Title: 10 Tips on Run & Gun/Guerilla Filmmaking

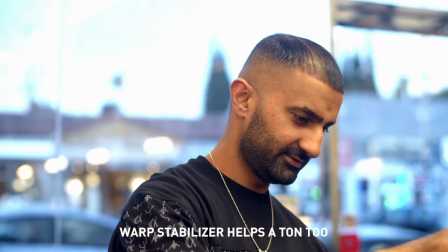[4:09]
Shooting 60 frames per second and slowing it down in post also helps with creating smooth movement. So I also use warp stabilizer a lot and it works like a charm.
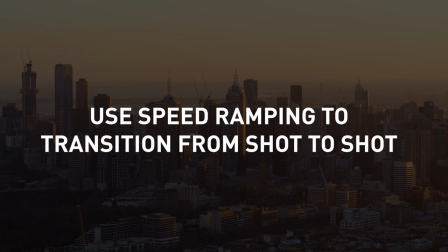[4:16]
Number eight, try to incorporate speed ramping to seamlessly transition in between shots.
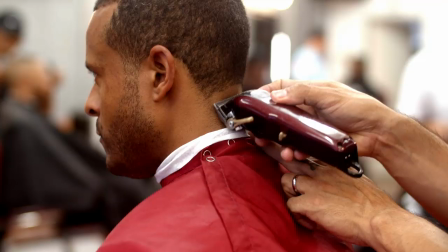[4:21]
This beautifully hides cuts, focuses the viewer's attention to a specific action in the shot, and it's significantly less distracting than other transition techniques.
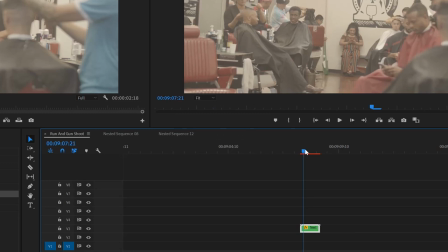[4:29]
An easy way to speed ramp is just adjust the speed of your footage to like 250% and then cut the footage
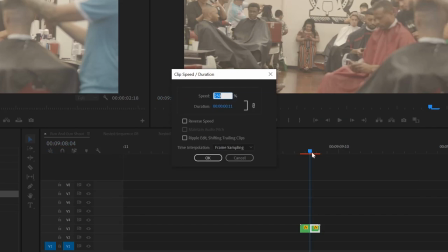[4:35]
where you want speed ramp to end and then change the resulting speed on the resulting bit of footage back to 100%.
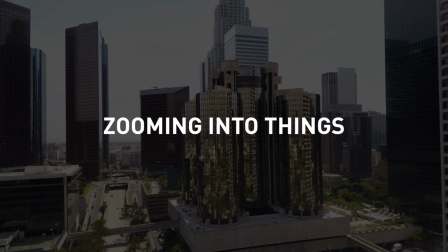[4:41]
Number nine, another editing trick I used was zooming into things in post.
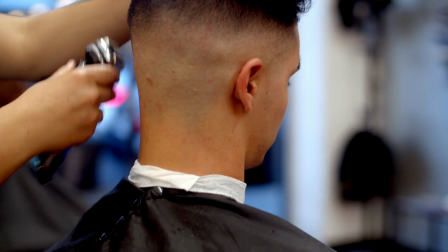[4:46]
Notice how I zoomed into the sign at the beginning, then I zoomed from a faraway shot of Ace to a close-up shot of Ace later in the video.
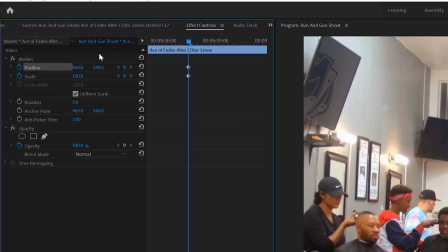[4:53]
The zoom is just another engaging way to hide a cut. I literally just keyframed the scale in Premiere.
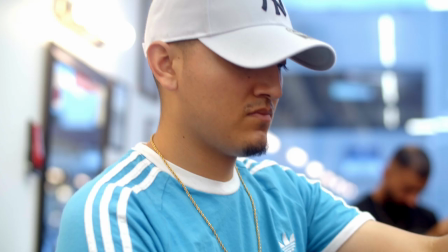[4:58]
Number 10, another thing that you may notice is I complicated several visual cues with some artificial audio cues.
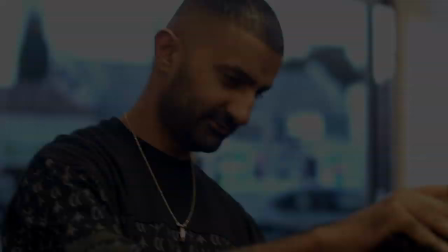[5:05]
Zooming in I complemented with a whoosh sound, you may have noticed that door chime sound I added at the beginning,
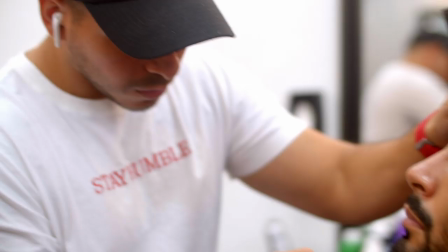[5:10]
and then I added some ambient noise of people talking and laughing and I also added some hair clipper noises to a couple of shots.
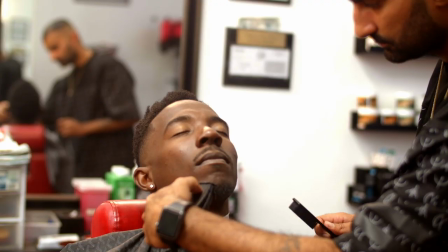[5:16]
Adding these noises in artificially was better than just using the audio from the footage because it allowed me to isolate each noise separately and control their individual volumes.
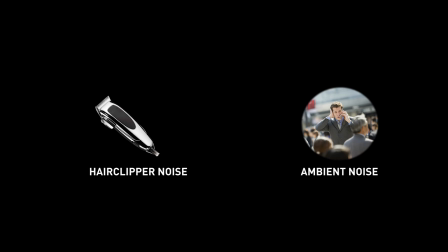[5:25]
Basically I couldn't make the hair clipper noise pop out of the ambient noise in the footage audio like
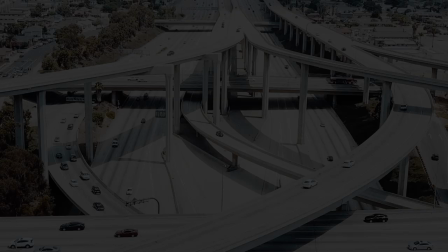[5:29]
I wanted because it had all been baked together so I had to just recreate all those sounds from scratch.
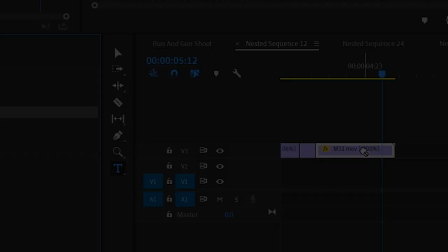[5:34]
Bonus tip guys an easy garnish I like to add to my sound effects is adding a low-pass filter to the main music track during my establishing shots outside.
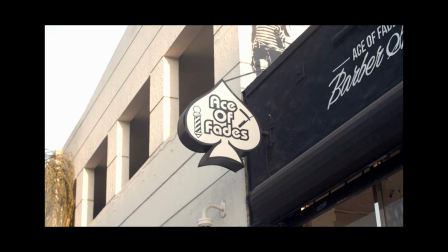[5:44]
This gives the appearance that the sound is emanating from the inside of the building and can't be heard clearly until the viewer enters the establishment.
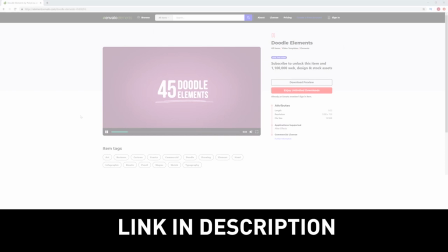[5:51]
Just adds a little bit of depth to the sound design. So guys hopefully some of these tips can help you on your next run and gun shoot.
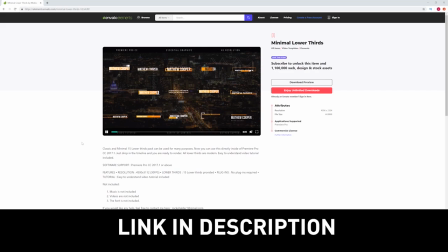[5:56]
If you're looking for some dope sound design options, transition packs, title packs, intro templates,
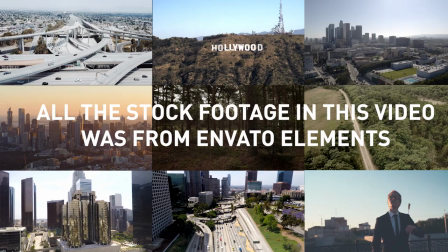[6:02]
stock footage, and anything else you can think of, you can support the channel by checking out Envato Elements. You get unlimited downloads for $33 a month and through my channel you can get the first month for only $9 and you can cancel literally any time guys.
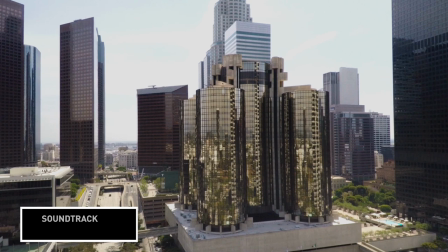[6:16]
Feel free to like this video, click subscribe and hit the notification bell. Thanks so much for watching guys and as always remember to keep it chill.